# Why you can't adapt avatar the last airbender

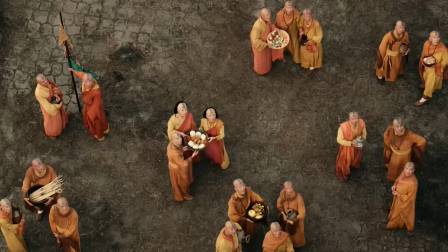We don't have any curiosity for who this kid is because we're just meeting him like this already.
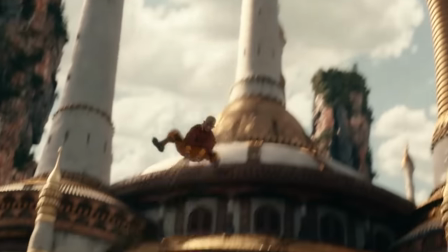We are meeting him in a moment of his life that is a small glimpse of joy, and then immediately after,
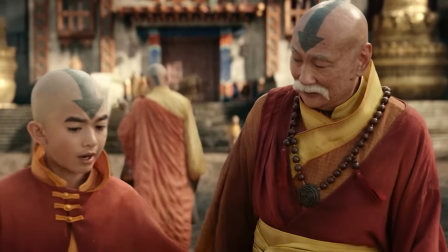he is already told to get focused and be on track, that he has a lot of work to do and can't keep goofing off.
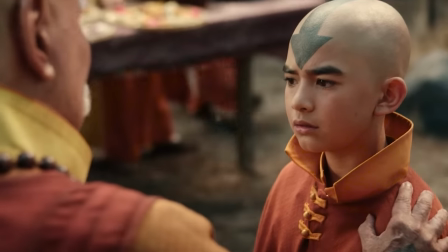There may come a day when you wish you'd spent more time with your teachers.
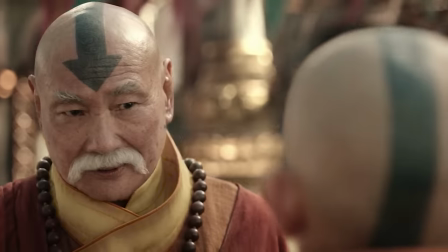So we meet this random kid named Aang, who is important because we're being told he is,
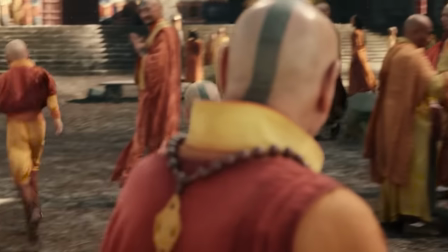further emphasized by just a moment later where we meet someone else telling him that he needs to be told that he is the Avatar.
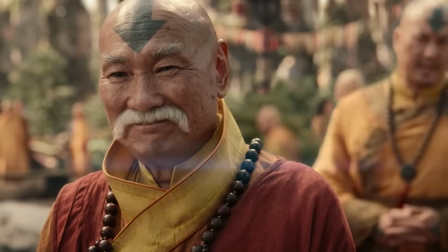Did you tell him?
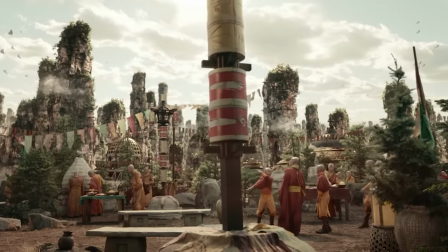It wasn't the right time.
We get an entire scene explaining how important Aang is, how much of a prodigy he is.
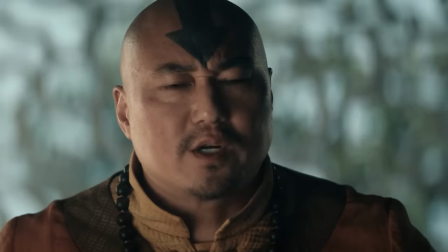We are just simply told that, not shown naturally, not revealed through questions we get from meeting him.
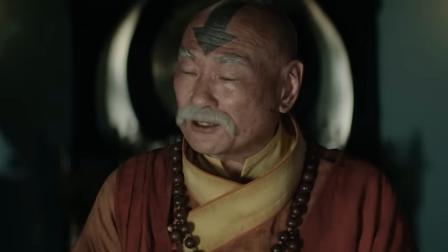No, we're just told. That's it.
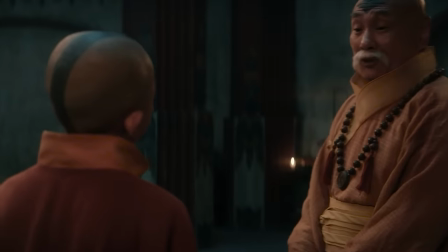The simple storytelling is reduced and dumbed down, overly explained and overly emphasized, and you will continuously see this throughout.
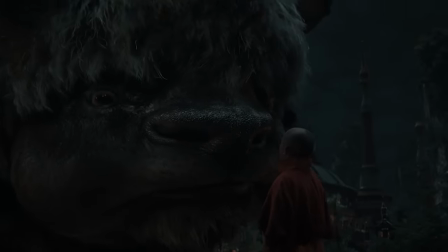Aang is told he's the Avatar and runs away. That's it. Then the Fire Nation does their attack.
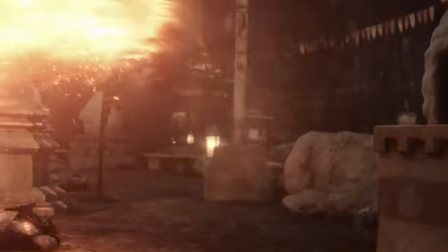We see them all massacred and killed. We see everything go down. Aang does not.
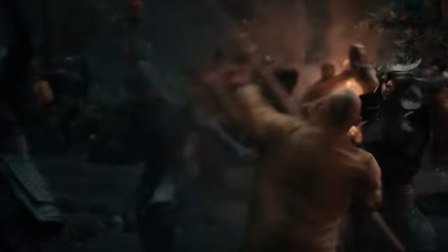But us, as the audience, has to see it before Aang does because we're being treated like we're too stupid to learn what happens with Aang. Aang, in the heat of his emotions, gets trapped in a storm and imprisons himself in an iceberg unknowingly after entering the Avatar state for the first time in his life.
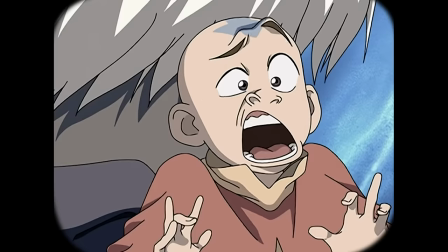Wow. Back to the original, and we see this goofy kid avoiding the core situation. He casually shows he's an airbender airbender with a huge sneeze that sends him way up into the air in a fun way.
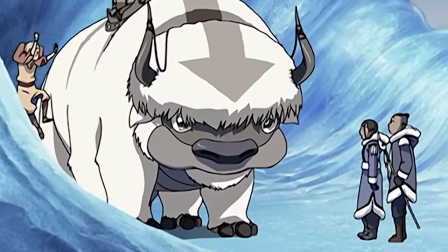Appa, who is the most adorable animal you will ever see in your entire life, is with them, and they all swim on his back to go back to the village.
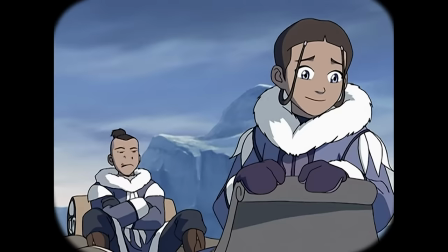Sokka, very doubtful and cautious, and Katara, immediately fine with all of this.
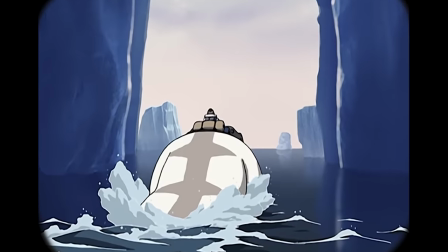The introductions are perfect. We're meeting kids at the start of their journey.
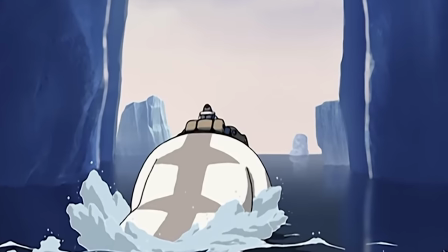It's introducing a lot of questions to be rewarded with answers later on. Soon, Aang falls asleep and has a dream about everything that happened to him.
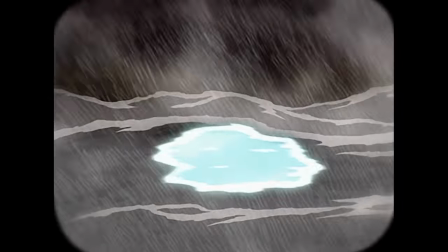We see him in a storm, falling in water and forming the iceberg around him while glowing in the Avatar state.
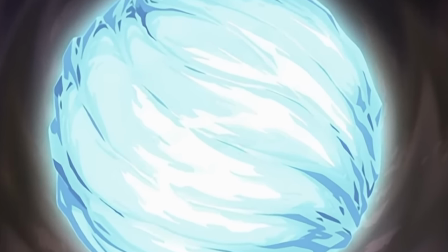What happened to him? What led him there? Why did he do that? It's so much more interesting for it to play out this way.
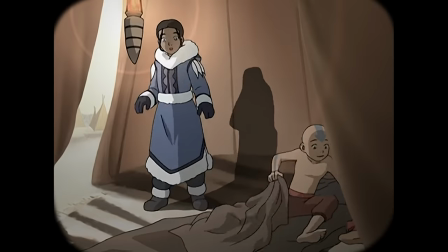When Aang wakes up, he doesn't mention this and glosses over it, moving on to simply meeting Katara's village.
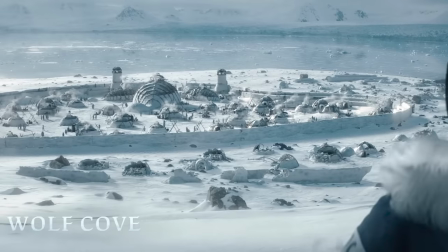But let's go back to the Netflix show. We start in a village. It's much more grand, much bigger.
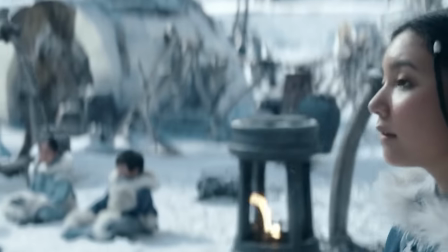In a way, I like seeing the village more and all the people, but there's still a lot here that really irks me.
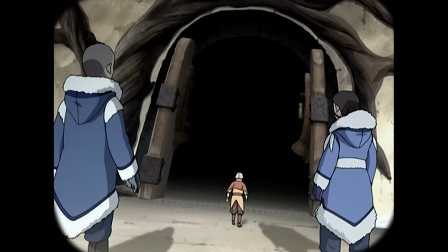Katara practicing waterbending and being told by Sokka that she shouldn't because it's bad.
You were waterbending again, weren't you? Don't worry. No one could see me.
They explain all of it to us. They explain why she likes bending.
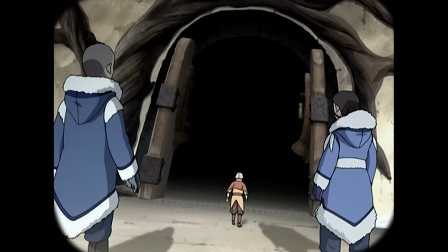They explain why Sokka feels this pressure all the time to be the responsible one. They tell us everything that we need to feel rather than doing it naturally. They go down the water trail until they hit the iceberg and get stranded. Katara looks at it slightly cautious but is unable to see anything inside.
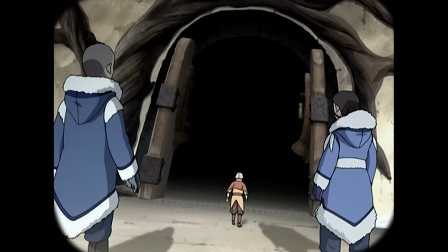She just focuses on the boat and instead tries to get it back. And then the iceberg just seemingly explodes with light. I think the show tries to have us be like, oh, her waterbending close to it triggered it, but it's not translated well and comes across very anticlimactic because they just see the iceberg and then they just look away like,
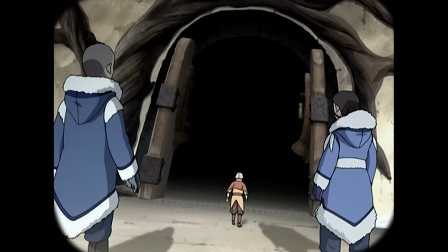oh, whatever. Now another small change is having Zuko see idols next to him light up, showing that the Avatar has returned. I'm not mad about this at all, really. It fits with Zuko basically having alarms near him at all times to show him when the Avatar has returned.
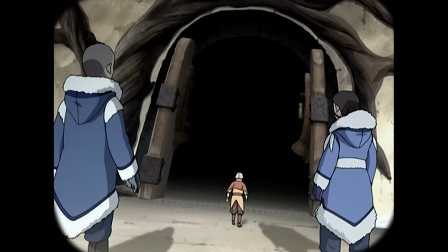It's a slightly better change than just having him see light luckily outside. I do hate the conversations between him and Iroh though. Once again, doing the same thing of telling us why it's so important, Zuko, before we have to learn it on later in the show. In a cartoon, he does this, but he doesn't go into insane explanation of why he has to do it.
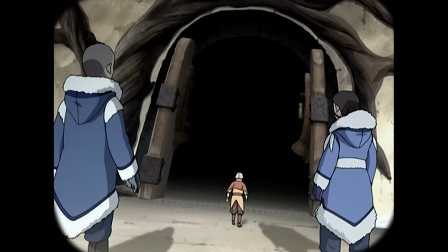He doesn't literally tell us every single detail before we're able to learn it. And Iroh here is not the supportive, wise uncle of the original. Instead, he's just some doubtful jerk uncle who keeps watching his nephew be disappointed, but he's with him anyways.
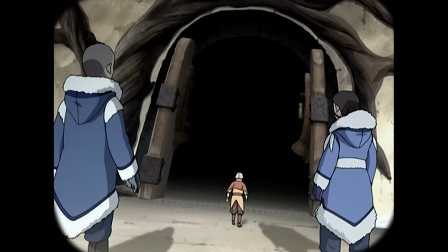Iroh in the original keeps his nephew in check, but teaches him ways to look at life and keep going forward with a positive outlook. He keeps him strong, but has massive heart.